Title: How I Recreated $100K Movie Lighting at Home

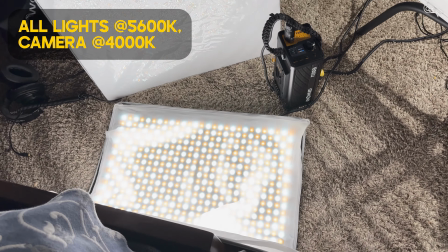[8:26]
From here, I needed a little bit of fill to the side, and that's where I had the LED light mat bouncing into this little whiteboard
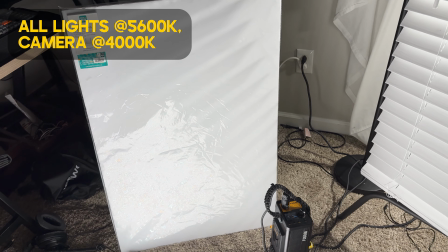[8:33]
just to create some more ambience so you can see my face and fill the scene properly.
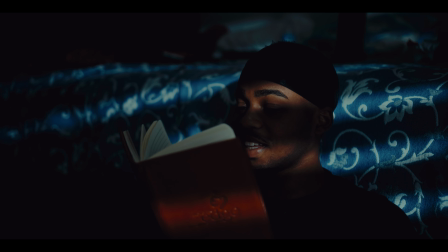[8:39]
So here's the scene without, and here's the scene with it.
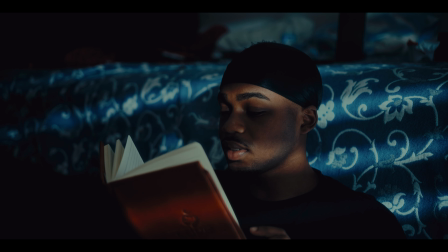[8:45]
Just adds a little bit more ambience in the background, a little bit more depth. And that's how we finally got this final shot right here.
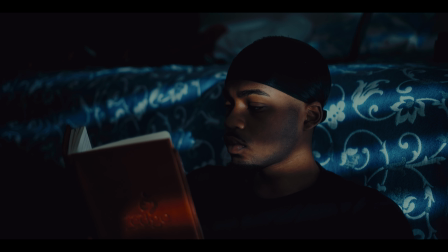[8:52]
Pretty simple, pretty quick, pretty easy. Now, some advice when it comes to lighting. I was very intimidated when I first started lighting. I did the regular, key light, fill light, but I really wanted to elevate my videos.
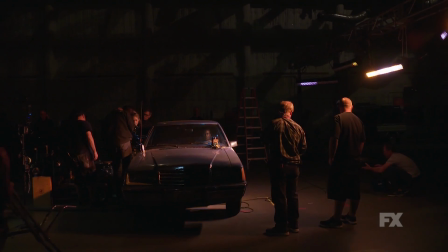[9:07]
Now, I used to be intimidated when I used to see the big sets with the big ARIA lights and whatever, but realistically,
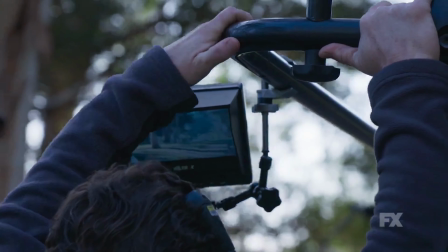[9:13]
they're doing the exact same techniques just with more expensive or bigger lights because they have to light a bigger space.
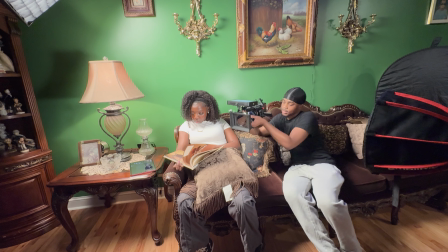[9:20]
These lights are okay. The $500, $300, $200 lights, those are okay because you may not be lighting such a huge space. And even when it comes to diffusion or a negative fill, you can use a black sheet or you can use a white cloth. The reason why some of these things are so expensive is literally because you're paying for longevity and convenience. Me coming with a white sheet and having to rig it on top of my light was a little bit tedious,
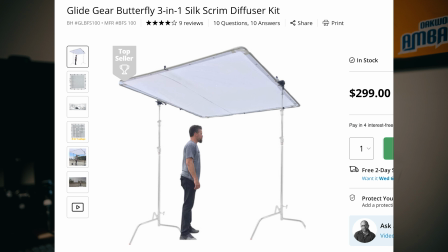[9:46]
but they have different sets of diffusion and stands that you can connect it to, and it works well. The same with foam boards. They have some hundreds of dollars of foam boards, but really what you're paying for is the use case and the longevity and the convenience of it. But really you can make stuff great with budget gear. So you don't need to be scared. So like, comment, subscribe, let me know what you think. Go ahead and follow me on Instagram. and subscribe so we can get this journey together. Have a lot of things planned for you guys. Thanks for the love. I'm out.